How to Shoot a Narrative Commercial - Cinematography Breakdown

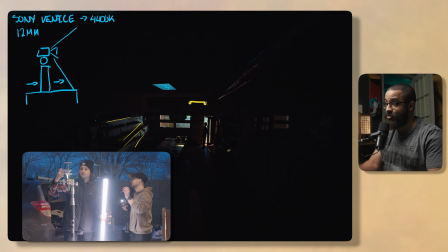(4:08)
So I had my gaffer just set up a tube, and it's literally standing out there like that,
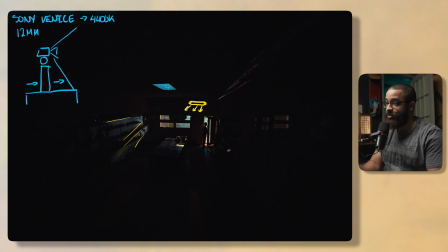(4:13)
and it's providing some levels back into here that's painting all these little lines and everything to give us some detail back into the room. I wanted to motivate the light that was already coming from the skylight, and then this tube was adding that by giving it direction. The sun wasn't necessarily up at this point.
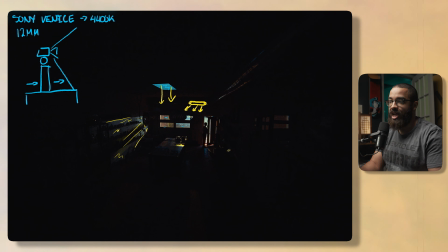(4:32)
Later on in the day, the sun comes up and you can see it blasting through the windows, but at this point it's not, and there was no detail in the room other than this skylight. So that tube was set at 5600 Kelvin, matching the daylight outside. side and then giving us this nice streaks of light that we see everywhere.
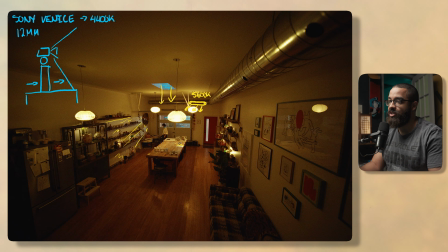(4:47)
Then as we move into the shot, we still have the same setup, but she turns on the light switch here and it turns on all the lights in the room. And luckily these lights were like not on like, I guess, a perfect circuit or anything.
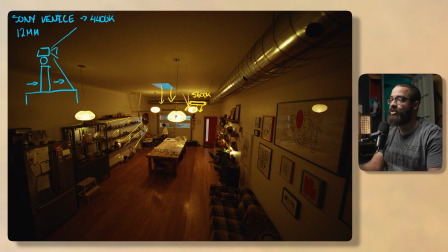(5:00)
So they turn on individually and like kind of scattered. So we want to even utilize that to our advantage by turning on all these other lights that you see here. And these aren't actually lights that were there, but they're little MCs.
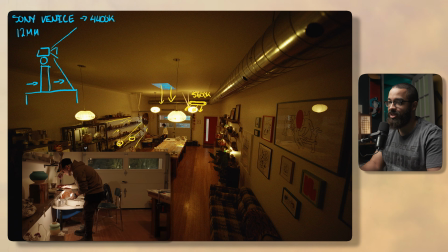(5:12)
So there's one MC here, another MC in the back here, and then we have another aperture fixture here.
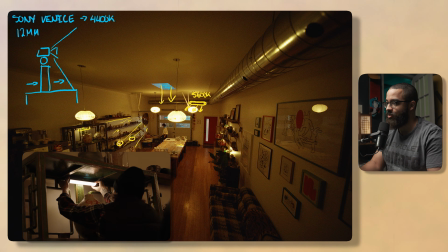(5:18)
It's just a 1-foot tube. I believe it's the MT Pro. Then we have another MC here and another one.
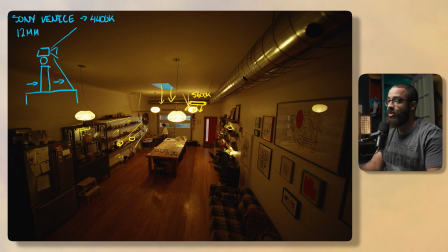(5:23)
So we have a total of 4 MCs plus that tube, plus lights that we put into these fixtures,
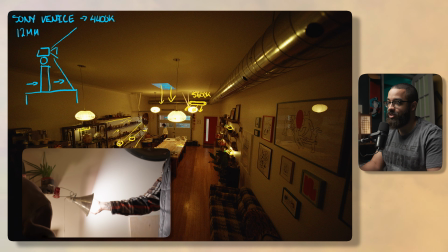(5:29)
as well as there's a little light that she turns on there for her pottery station.
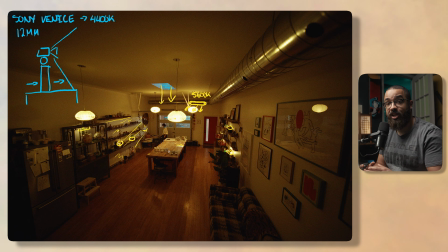(5:34)
So what I had my gaffer do is rig up all these lights and put them on Sidus Link, and then he had the other light on Sidus Link as well. So if we look at Sidus Link, so that's the aperture app, we have 3 switches that we're switching on.
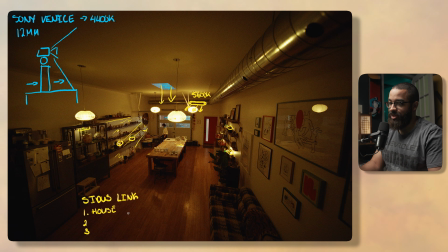(5:49)
So we have the house lights, and then we have the, I would say, accent lights. So that's the stuff all around the perimeter. And then we have that light at the workstation. So I'm just gonna say light workstation. Right, so I had my gaffer throw on the house and then throw on the accents right after that.
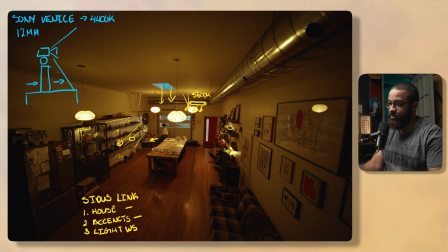(6:07)
And then as she walks over to this way to turn on that, she turns on the workstation light. So he had his phone out, just kind of setting them up. And then we had a bunch of time to set this up. So we're doing a bunch of rehearsal takes.
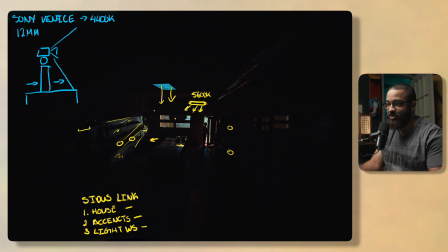(6:18)
This is how we went to this darkly lit scene,
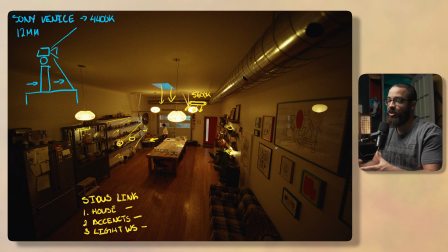(6:19)
to the naturalistic and very homey in terms of very early morning and going to work and getting that and capturing that naturalistic feel.
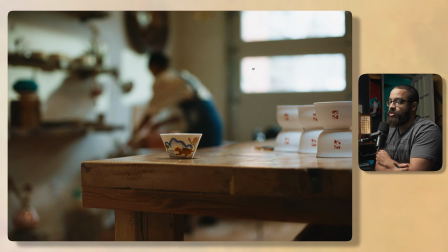(6:28)
The next shot that we're going to look at is later on in the day, and it's a dolly shot that leads into a bunch of her products and everything that she's looking at.
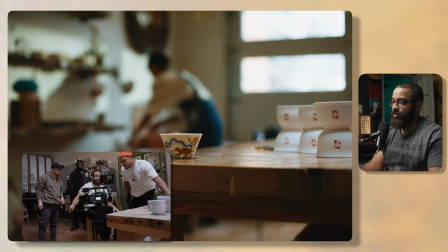(6:35)
So we're doing a dolly in here, focusing on this cup while there's an action happening in the foreground.
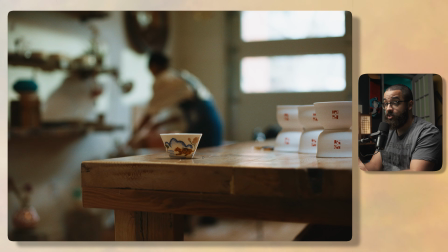(6:40)
So as a cinematographer, I want my viewer to be focused obviously on the cup in terms of being very intentional,
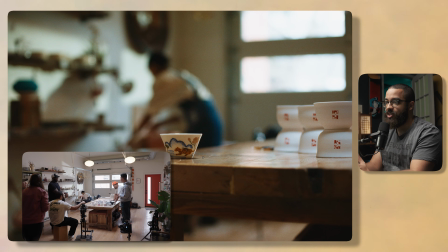(6:47)
but I also want some action and everything happening in the background to say like,
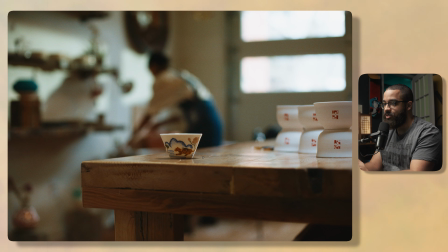(6:51)
hey, this is something that she is passionate about. This is something that she does for a living. And this is the craft and the center focus that we're focusing on. We're shifting our focus from her basically to the craft, and that happens in the edit. And this is how you can do that with your composing as well as like focusing techniques as well.
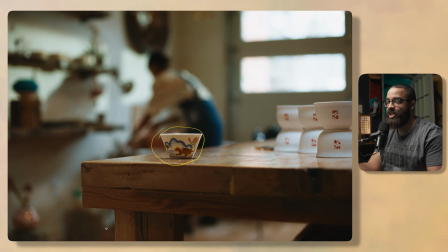(7:09)
There's no rack focus or anything here, but in the narrative, she's actually starting to talk about her work and what inspires her. And this is a perfect opportunity to start looking at her work. And we can do that with an intentional dolly shot with her working in the background that shows that the hard work that she's putting in and the result with her products right in front.
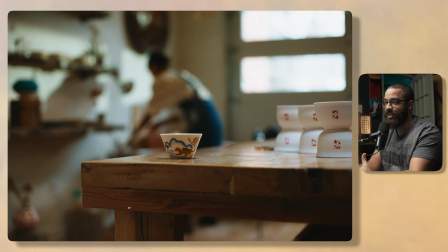(7:26)
So this was a challenge that the directors kind of put on me in terms of like, hey, we want everything to feel super intentional, but not forced. And this didn't feel even forced because this is a super intentional shot of having the dolly coming in and doing that.
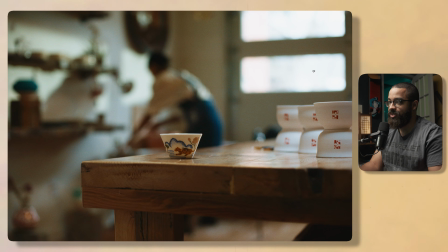(7:39)
So in terms of making this feel naturalistic, like we said before, we had that tube in the background that was lighting up that, but that wasn't enough output at this point. So what I have is a Forza 500 with a Fresnel. So if I were to draw this light, that's my light fixture.
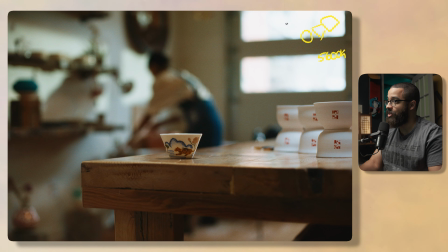(7:55)
And this is set at 5600 Kelvin. So this is daylight balanced. And then on the outside of that, there's a Fresnel.
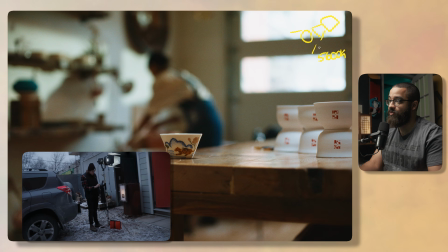(8:00)
So this lets me focus it or flood it even more and give it more direction.
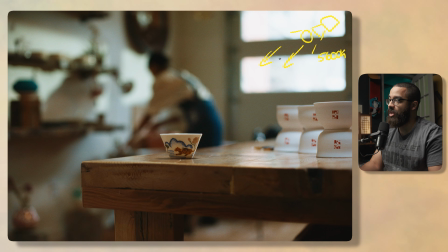(8:05)
So I have that kind of blasting through these windows, and this is elevating the already naturalistic look of the sun. And we wanted just a consistent sun to be in the background, so we had this light that up there and on all day.
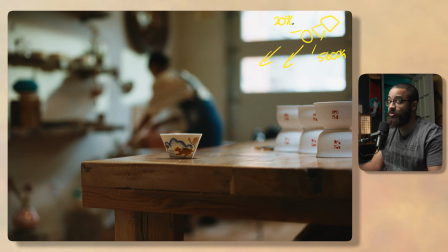(8:16)
And this was only at 20%. We didn't need this any brighter. We don't need a 1200D even. We're trying to replicate the sun. We are just painting what's on the wall. And then I had my gaffer flood this and hit the whole side of the garage door, so it give me these nice shapes of light in terms of using the garage
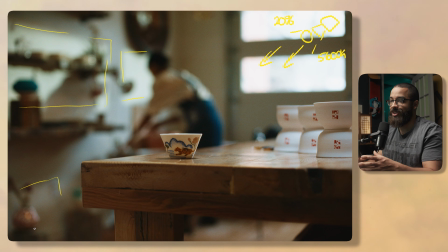(8:33)
door as basically as one of those things that you put in front of a spotlight mount. And it's just giving us a nice splash of paint on the wall and giving us this beautiful light and dark parts of our image like a checkerboard. We have this light image here, then we have some dark, and then our focus as well as some highlights on our subject.
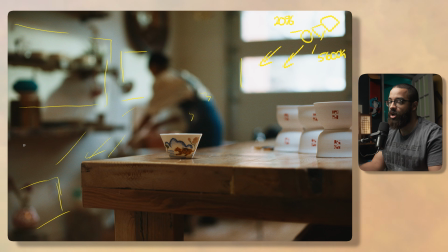(8:52)
And then we go over here and there's so much interest and contrast happening. And this is acting as my main key light. I didn't want anything super soft because this is not supposed to be naturalistic. We have a garage door and I'm gonna utilize that to motivate all my light.
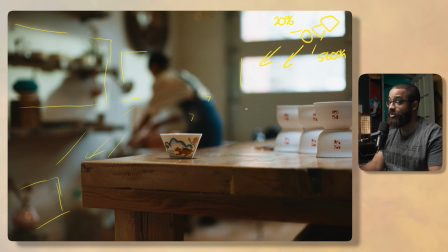(9:04)
And luckily we did plan this during the location scout in terms of where to put this. But there's a skylight as you saw in the other shot here. And then in the skylight, the sun is kind of hitting it this way, and then it's bouncing all the light around it and acting as a giant softbox.
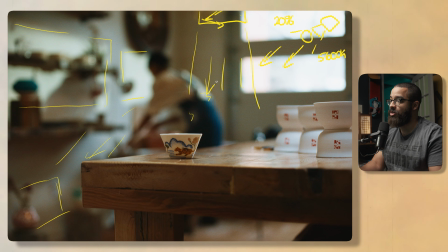(9:19)
And because it's so far away, it's not super harsh or anything, and it's giving us all this light. And then what we had to do is basically cheat in terms of composing, in terms of developing some shadow. The natural softbox that's happening here from the skylight is over here,
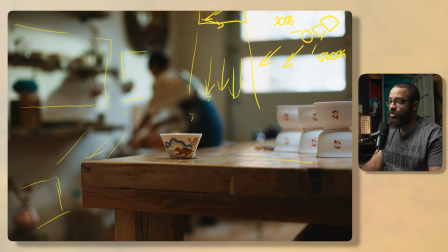(9:36)
and we're biasing our cup on this side, on the edge, so we develop some contrast and shadow in the cup. If I just had it over here, you could see it would flatten it out in terms of the light that's coming in, and we want to basically add a nice edge to this as well as some shadow.
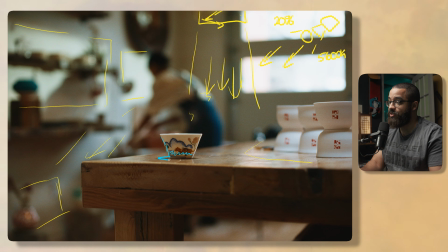(9:50)
So we see that nice contrast here. Then you could see the direction of the shadow in terms of where that light is coming from. So if I were to look at the highlights and everything here, that's nice. It's giving it a lot of shape. And this tells me the shadow that it is being lit like this and being backlit.
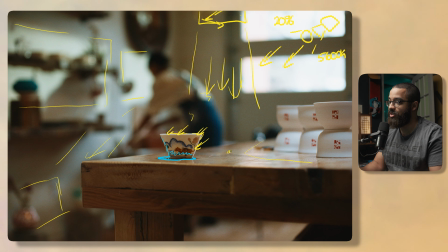(10:06)
If I had the cup over for say here, it'd be a super harsh shadow pointing down, or if even over here, you could see what is happening with these cups. So it was just positioning the cup in terms of what felt the most naturalistic, as well as highlighting the cup in terms of its best light, developing contrast and making it feel good as well.
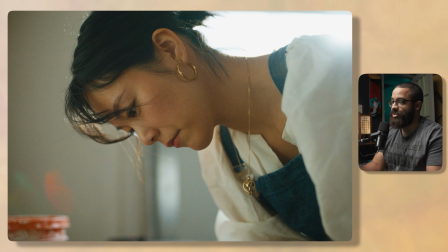(10:23)
The next shot that we're going to be looking at is a closer up of her working at this station and utilizing the Forza 500 and everything we set up before. So like I said, this is basically our light and frame here, and that is a Forza 500 with our Fresnel kind of spread wide open,
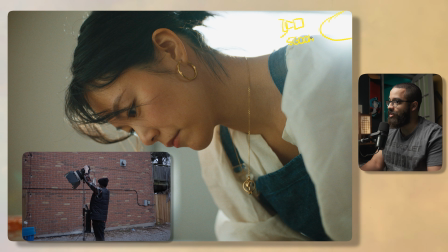(10:39)
and this is set at 5600 Kelvin, and then we kept this at this relative 20%.
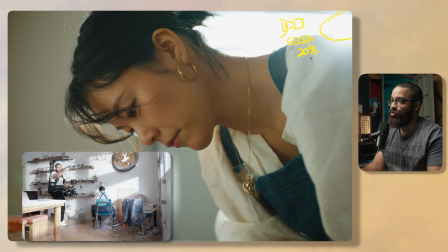(10:43)
Not much, but this is basically acting as my edge light, and we're ultimately using this as a book light kind of bounce as well.
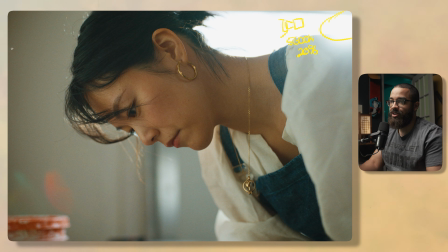(10:52)
Not necessarily book light, mainly just using it as a bounce. So if I look here, I have a white wall, and I'm utilizing this to my advantage. Usually in a lot of spaces, people get scared of white walls. I do too, because it just absorbs so much light, and it's a lot more to work with in terms of dealing with spilling off light and flagging it off.
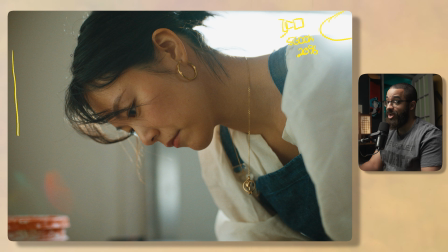(11:11)
But I use this as in my advantage because I use this as a bounce. So I had my gaffer bias the light shooting more behind her, giving her an edge light, as well as aiming it at this wall to give me a bounce that seemed most naturalistic as possible.
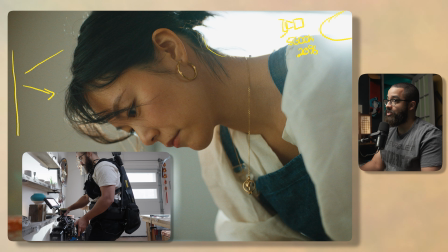(11:25)
So this edge light is blowing out the highlights in the window, which is no problem. And then it's giving these edge and nice highlights to the back of her, as well as here too.
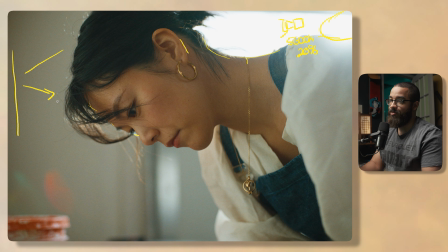(11:36)
So we're completely backlighting her and using this hard source, and then I'm using that bounce source to fill the rest of her shadows to give it that elevated look. This is not a super contrasty look at all. I could have added a flag, but we didn't really want to do that because we wanted this to feel bright and airy and naturalistic.
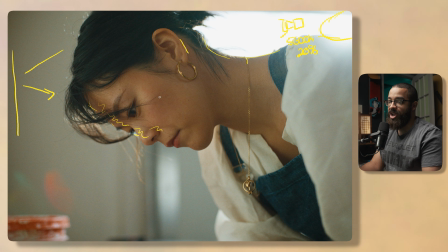(11:54)
If I had a flag in here, I feel like it would be too much contrast, and right off the bat with this setup, the directors were super happy, so we didn't really have to change much. And then you can see that bounce coming in here more on her jewelry, as you can see that edge coming there, and then we have that kind of negative fill coming in back here.
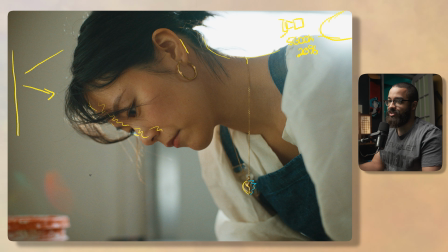(12:10)
So because we're dealing with a white wall, we are acting as our key light as the wall, but also it's acting as a fill back into the shadow. So if you wanted to, a solution, if you wanted to make this more contrasty, you could have a neg on that wall and then a neg behind camera.